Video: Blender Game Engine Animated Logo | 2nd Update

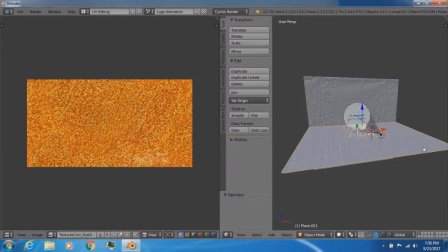966s
So, I'll select the floor, and if I go into edit mode right here, if I go into edit mode,
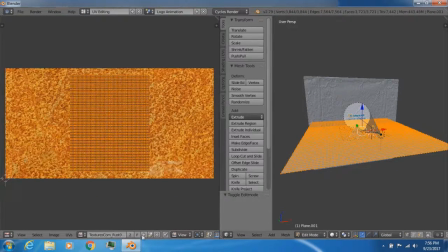974s
you can see that first this is the wrong texture, but if I switch this to, which is it? It's got to be somewhere. ...somewhere... ...concrete floor... I think this is the right... nope. Is it this one? Okay.
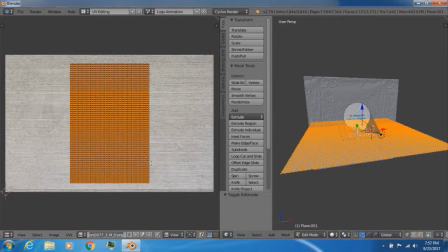992s
If I switch it to, um... ...to, uh, concrete...
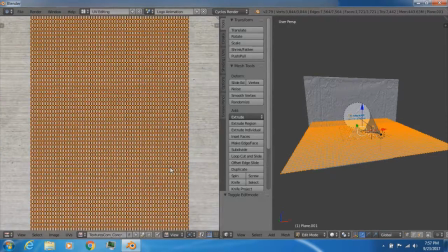999s
...to this one right here, you can see that, um... ...I think it's kinda squished right here.
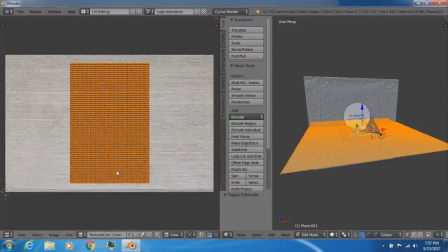1006s
And, uh, I also had to, uh, rotate it in this way. like i'm not sure if this was a squish before but uh yeah but i had to rotate the scene because i wanted the lines shown on the concrete floor to go forwards instead of sideways so so yeah i rotated the um
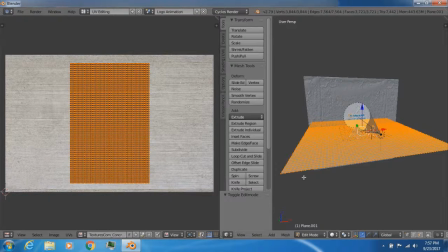1024s
the the unwrap right here and yep and so if i
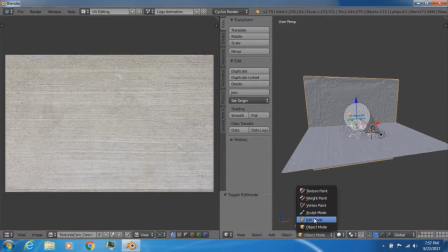1029s
so now if i select the wall go into edit mode right here and
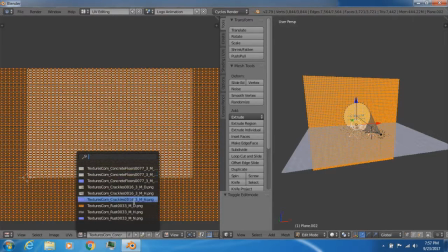1035s
if I switch that to the um where is it uh to the
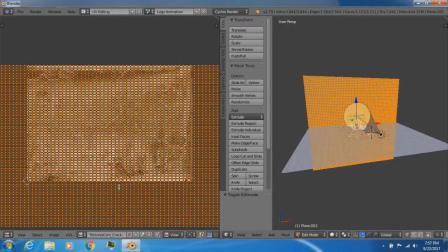1040s
nope not the concrete uh to the cracks to the cracks material you could see that um I scaled it up and kind of shifted and the reason why I did that I scaled it up and uh shifted it downwards because I didn't want to repeat
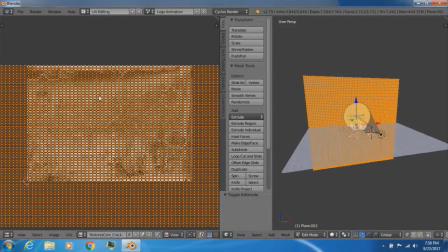1053s
or or pattern of the texture in the final render because when I originally uh did a normal UV unwrap,
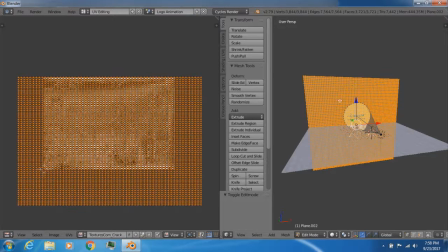1061s
I could see that the pattern was repeating in the background. So I just took the UV unwrap, scaled it up, and repositioned it so that way the cracks seemed to look natural.
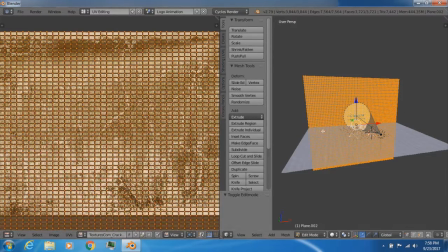1072s
And also, I don't want the cracks to seem too big against the wall. So that's what I did here.
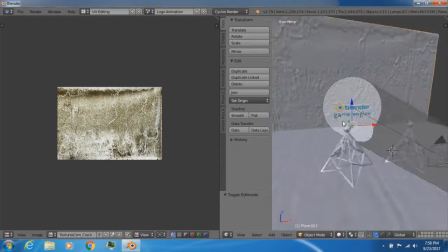1079s
And now let's go to the antennas.
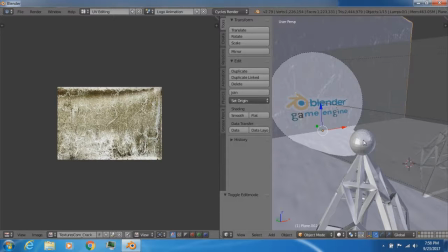1083s
So first let's try the top of the antenna. So basically what I did, which is a sphere and if I go into edit mode here and if I switch the texture to this one
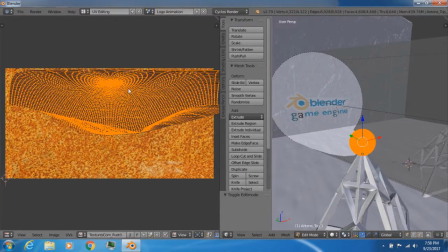1094s
you can see that the image is a little bit too wide and for the UV unwrap I will say kind of gonna make the image just a little bit distorted I don't really know I mean I don't know what will heck will happen in the final
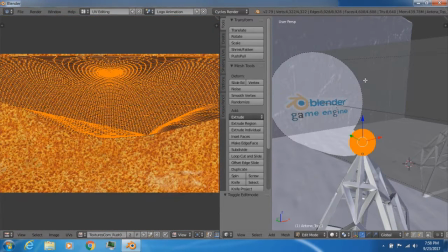1107s
render but whatever so I basically just be hit you
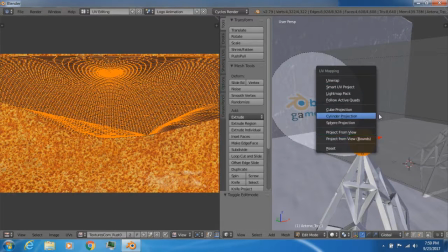1112s
and just did a simple sphere project project projection however
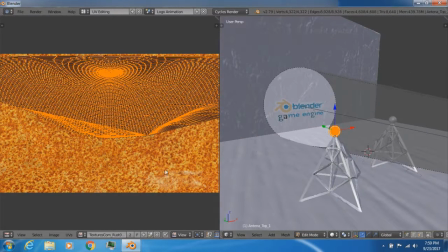1116s
since i'm uh releasing these files maybe someone could come up with a better uv unwrap
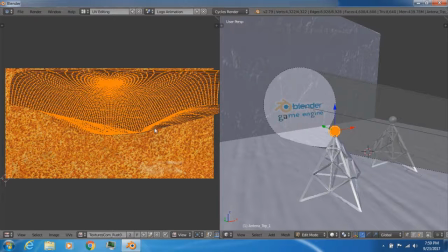1121s
than i i am since i'm releasing this you can actually if you want to you could take this uv unwrap and actually make it a little bit better and not make it look seem uh distorted or anything like that but yeah this is where i'm currently at right now and finally the uh
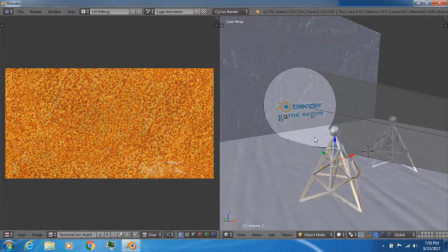1135s
the bottom of the antenna or the main uh antenna structure this is the most uh complex to uh to unwrap and texture because
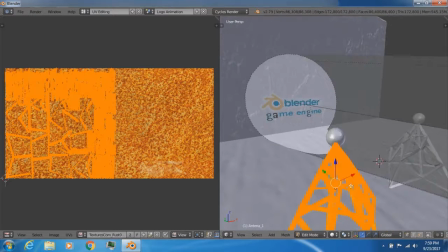1144s
well if i go into edit mode right here there's a whole lot of stuff here that um that make up this uh this one model you can see there's a whole lot of vertices probably eight eighty six thousand three hundred and eight to be exact as well as a lot of edges and faces and stuff like that so it
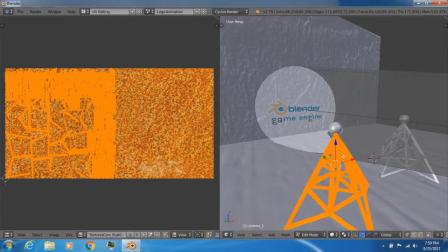1162s
was really complex to to uv unwrap it so so
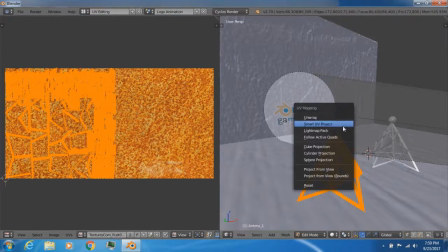1167s
uh uh basically all i did here was uh did a smart uv project
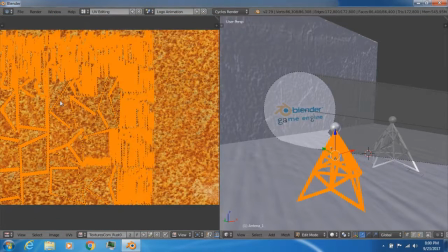1172s
projection and this was the result i got and now again this texture is going to be uh a little bit distorted when it um
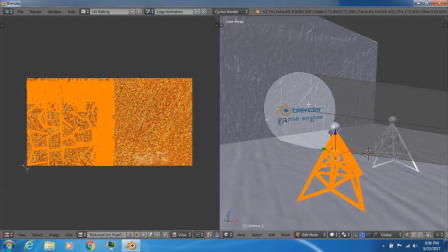1180s
when it comes time to render however since the scene is going to be a little bit dark in it and you can barely even see that i don't think
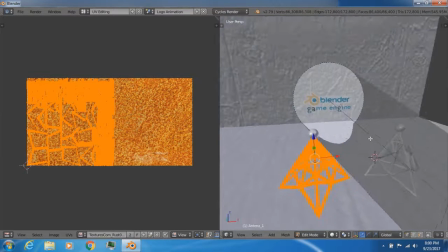1188s
it's going to be that big of a problem and even it is since i'm putting these files up online uh people can actually tweet these and make the logo better i presume but
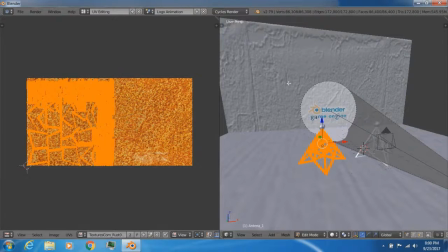1198s
whatever this is uh so yeah this is currently what the texture looks like for the antenna and yeah and for